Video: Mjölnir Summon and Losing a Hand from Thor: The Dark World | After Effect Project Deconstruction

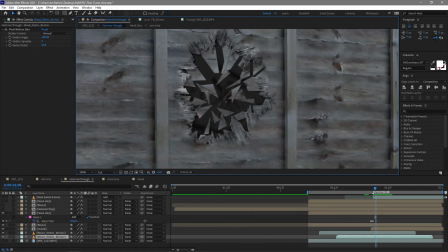739s
So we've got that shatter, which is these larger things, and those wood splinters are these sort of smaller pieces,
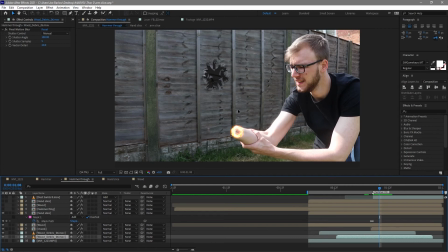746s
and altogether they make this sort of collection of pieces that make it look like the fence has been shattered. Now, of course, there's nothing behind that fence. You can see a little bit of the background here. This is next door. You see a brick wall and a window.
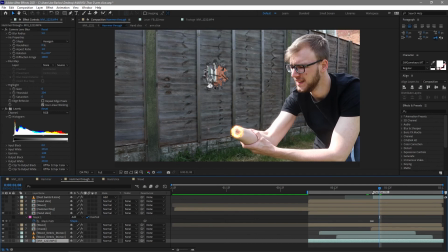760s
I needed something similar here, so this is actually just a alternate shot that I did from sort of front on, a little bit similar to where Thor had his hand chopped off, where the hand was in the camera.
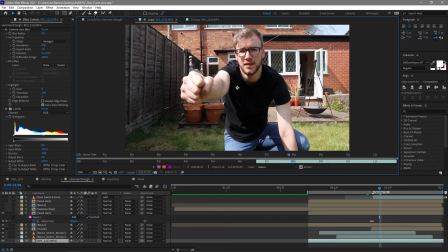774s
In fact, if we just go into that, you can sort of see this angle instead. And let's try and match it.
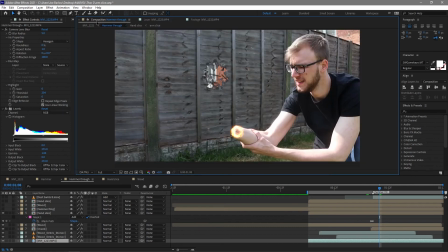781s
I think, yeah, I just used over here there. So that was what I got away. It was just footage I had on the camera and had imported into After Effects already. And I thought it matched quite well. So all I've done to that is, you know,
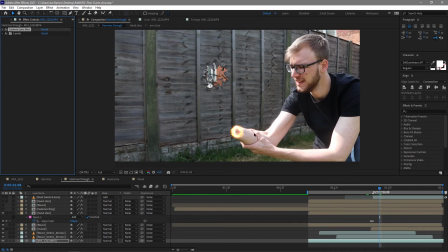795s
darkened it a little bit and added a camera blur as it's behind, and the focus is on those shatters. You can see some of those wood bits doing their magic a little bit better here. So that looks like that.
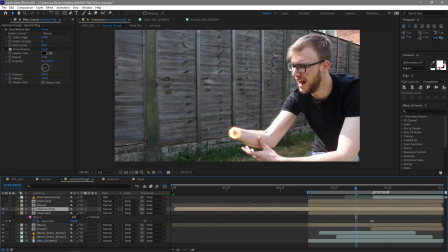809s
Now, of course, we need to add the hammer. So for the hammer, we've created this hammer fling layer. This is, you know, Mjölnir coming on. A little bit slow here, coming on, and what it actually does is fly past that,
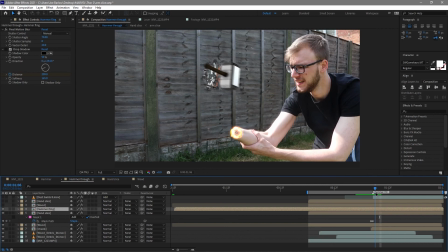825s
and we'll get to that in a moment, but there's the moment of impact, and that's effectively where it goes through the fence. So if we just watch that again, quite quick. We've added some pixel motion blur here to add that motion blur to it,
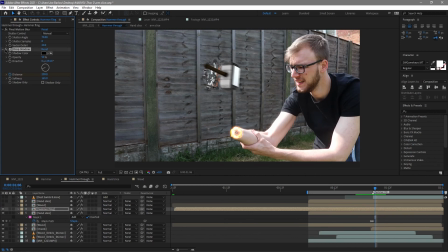841s
and originally there was a drop shadow, actually, yeah, I forgot about that.
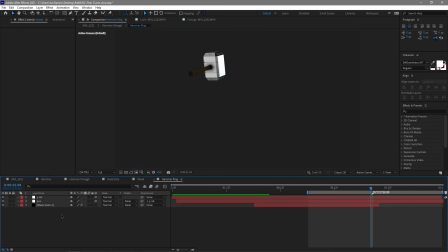846s
Originally there was a drop shadow on the fence, and if we just quickly go into there again, this is exactly the same as the other one. We created this within Element 3D and added some rotation there using some null objects.
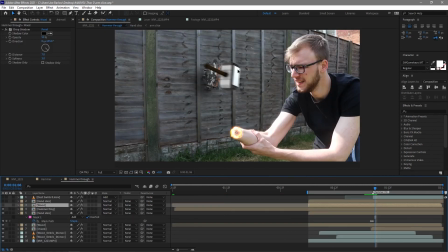860s
So of course, the next thing we need to do is make it look like it's actually going through the fence.
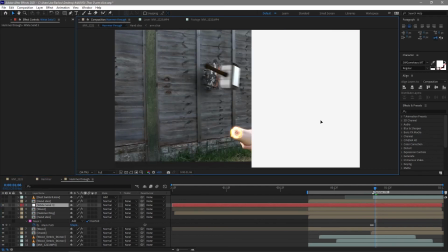865s
And for this, if I just create another layer here, what we did was split the footage in two, and it was around here.
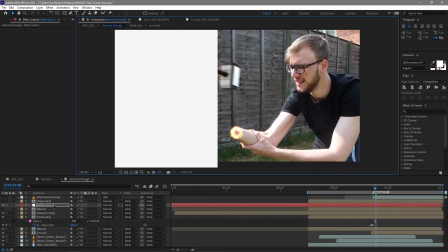872s
I did this half, and again, this half with the footage, and what that gave me was this hand slice.
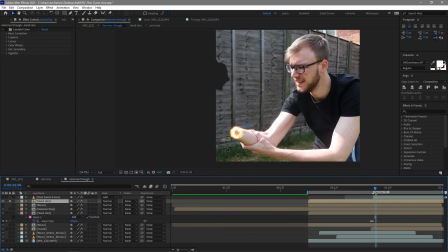880s
So if I just solo that quickly, you can see I've got this thing to go on top, and obviously the other footage is below that.
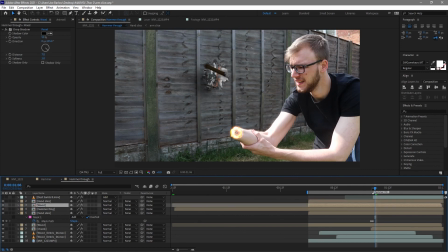887s
I did the same with the wood texture, those sort of splinters, and that made it look like it was actually going through this hole. I did actually get rid of the shadow in the end because it created this horrible line. I didn't want that on the hammer fling here. And then finally I added some dust
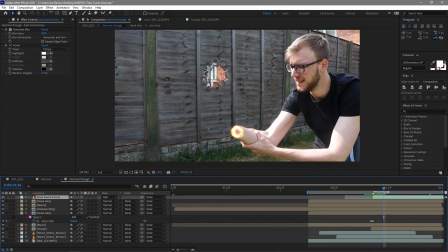906s
onto the front, so it looks like that impact shook some dust, or when it did splinter, it did something more than just crack. And with that, I've just toned it to this grayer color, and obviously added a Gaussian blur just to make it a little bit more out of focus, a little bit more dusty.
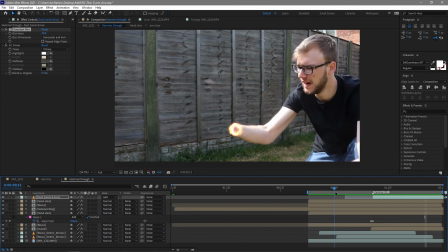924s
And what that gives us is our final shot. We've got my hand being chopped off, followed by that hammer going through the fence.
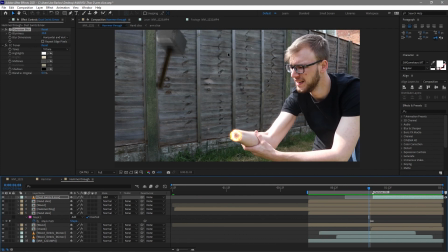931s
As I said, this wasn't planned at the beginning, this hammer going through the fence, but I think I pulled that off okay.
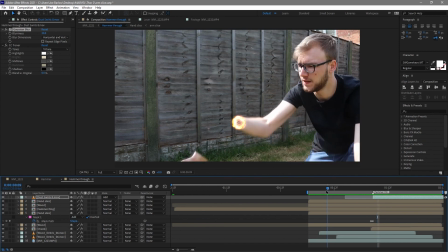936s
The hand, it was a bit annoying to track, but generally I think I got away with it.
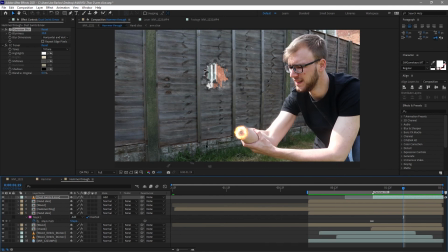941s
You see a few different wood bits coming through the footage here. That's because I moved the footage up, and I knew I would be adding letterboxes, so I could get away with that.
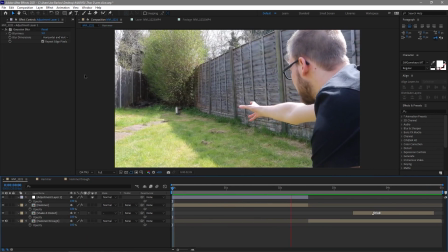949s
I then went ahead and added a camera shake over in the fence when the impact happens here. And that was the final shot. That's everything together. And that was my attempt at the effect from Thor 2: The Dark World, where Thor gets his hand chopped off by Loki. As I said at the start of the video, these are being uploaded to Instagram before I do the project deconstructions here on YouTube. So make sure you're following me there. Make sure you subscribe here. And the next one's probably already out, so head over to Instagram and check it out. Until next time though, goodbye.